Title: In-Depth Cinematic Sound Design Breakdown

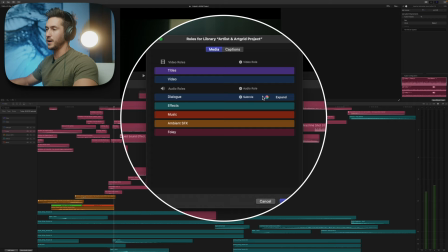(25:19)
And then also changing the color is as easy as, like I mentioned, going into editing roles. You can add different sub-rolls, which is kind of nice, but then changing the color via this panel. And it gives you only, Apple gives you only like these muted earth tones, which I wish that they would make it so it's whatever color you choose, but oh well.
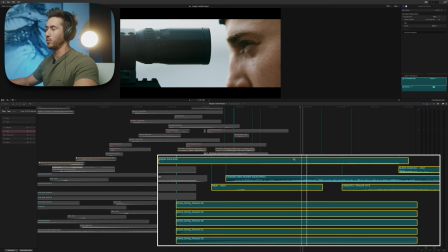(25:38)
Let's listen to this last sequence, just the effects. So we have the risers building because it's coming up to this end point.
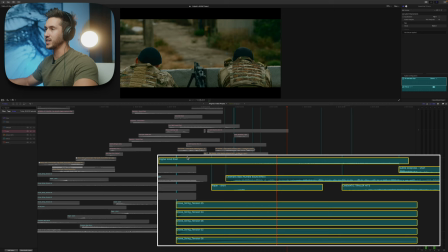(25:45)
It's coming up to the title here. So we have the drone in the background.
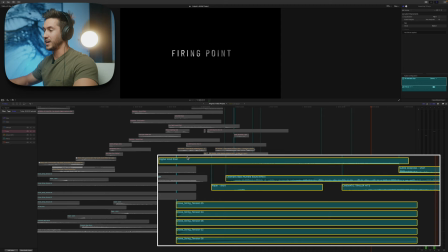(25:49)
We We have risers, two risers, and then a hit that accentuates that.
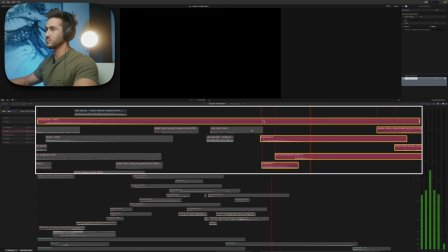(25:58)
So that sounds pretty good. And then if you add the other stuff as well, so let me just listen to this first.
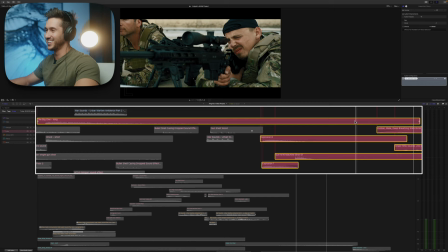(26:08)
He didn't even breathe there, but it works.
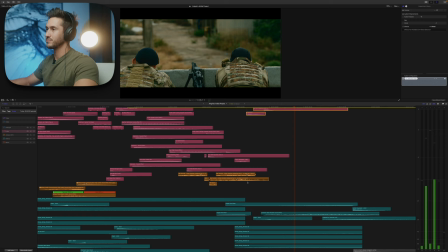(26:14)
And the breathing out, but all together, it has impact for sure. So kind of summing up everything, imagine you're there in the scene. What would you hear directly in front of you? What would you hear around you being ambient sound effects? Would you hear wind? Would you hear cars, traffic, birds? And then also add effects. So add risers and hits in between your shots. Add some type of drone or high-pitched noise in the background to give a certain mood so your viewer feels a certain way because of your audio. Change your project to surround sound so that you can change the pan modes of different sound effects. You can animate them so they sound like they're coming from specific locations when you're listening to the film in your headphones or in speakers. And then with layering, make sure you start at a lower level, negative 10 or negative 12. And then when you need to, you can raise sound effects to help them stand out more than the others. And the last thing I have for you is just get creative with your sound effects. You don't have to find a sound effects that's spot on with what's going on in the video. Just work with what you have in your sound effects library and see if it would work. And you'd be surprised how many times it does when it's totally off brand with what's going on in the video. And if you've stuck around this long, thank you so much. I appreciate your support. I hope I went over everything that I needed to. There may be things that I know later when I'm editing. I will wish I had said, but oh well, I'm only human. But thank you for your support and I will see you guys in the next video.